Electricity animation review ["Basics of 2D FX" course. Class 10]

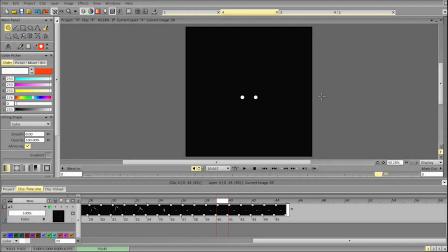[0:01]
Hi Justin, and let's break down your animation. So I really want to say that I really like your animations this week.
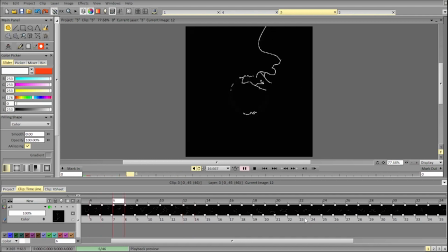[0:10]
They are really good, especially this one. The design is great, the timing works very well, and other animations are good as well. So let's start from the first one. Overall, this is also a solid animation.
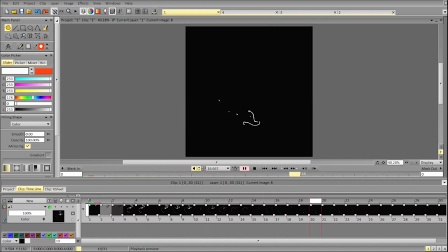[0:27]
I like the overall design and the shape language. So most of the notes are kind of general because they apply to overall
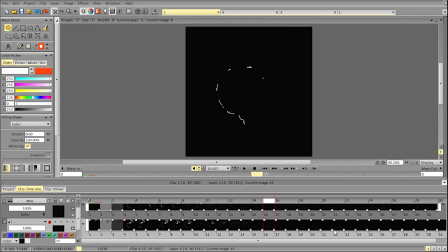[0:42]
planning of the shot and understanding how your animation can be used in the context.
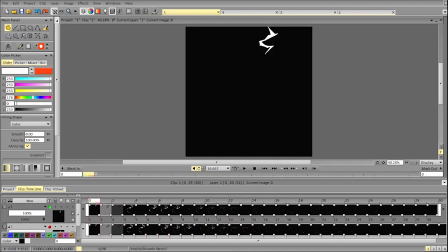[0:50]
So right now the animation works quite well.
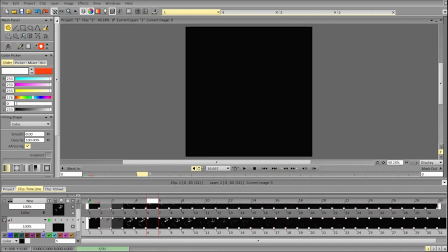[0:55]
It may seem a bit slow in the beginning because you repeated this frame and the next frame as well, so you've got 2 frames and then 2 frames of repeated, and you're basically animating on lower frame rate
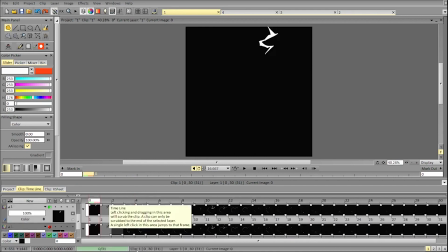[1:16]
to begin with, so it may create a bit of
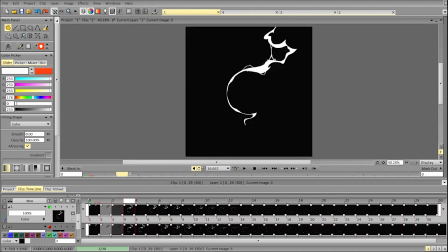[1:24]
disproportionate in terms of timing, so it can be solved very easily by just deleting the second frame, and that would be enough. It doesn't mean anything really. So otherwise it's pretty damn good.
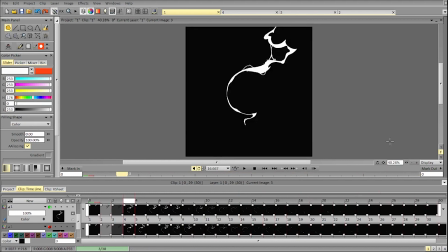[1:44]
In terms of the focus, the thing I wanted to talk about is not about spacing or not even about
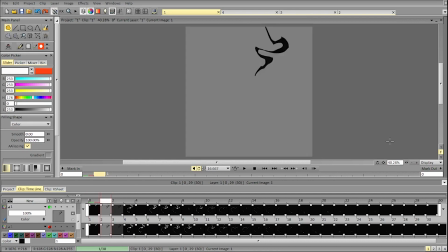[1:54]
the technical quality of the animation. In that regard, the animation is very good, as I already said.
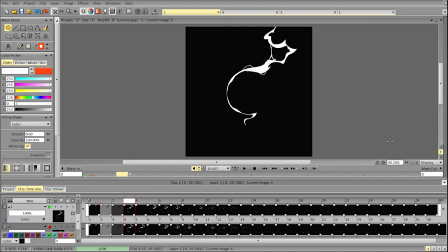[2:02]
It's about talking about focus and intention. So right now the animation works well. In the beginning we are drawn to this part. So usually there are several ways you can attract viewers' attention,
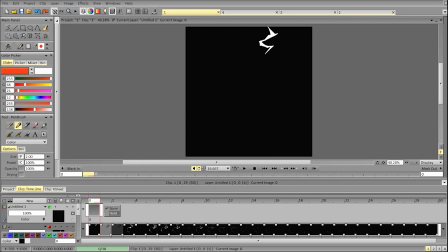[2:23]
and the most obvious one is motion and speed. So something that is more complex when it is near more simple scene,
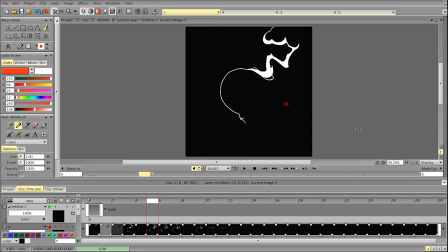[2:35]
or something that moves faster, or something that's more contrasting in color will attract attention. In this case we have this part. This part moves fastest.
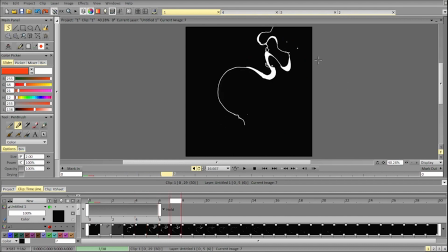[2:51]
It changes the most in terms of the shape language and the shape overall. So at the beginning of the animation, this is our focus. So we're looking at this part. Why?
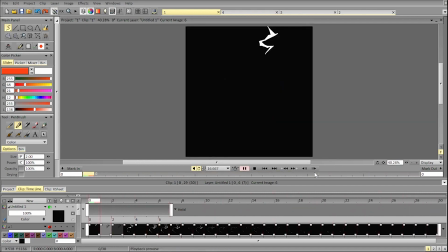[3:07]
Because there are most complex form, there is the most motion in there, and there is more changes in terms of force there. So if that's what should be going on in the shot,
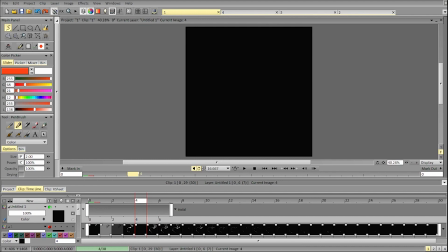[3:25]
that's totally fine, and that's the way to go. If we want to attract attention, for example, to the object that's being hit, then we must change the animation in a way that drives your attention to that place.
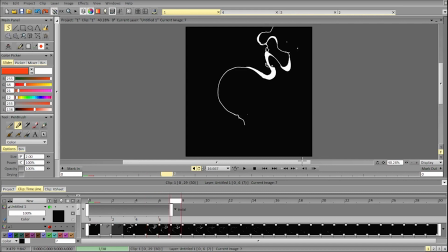[3:42]
So for example, we can add some sparks here, add more line weight here, or add a change in shape here when the animation starts, and after that.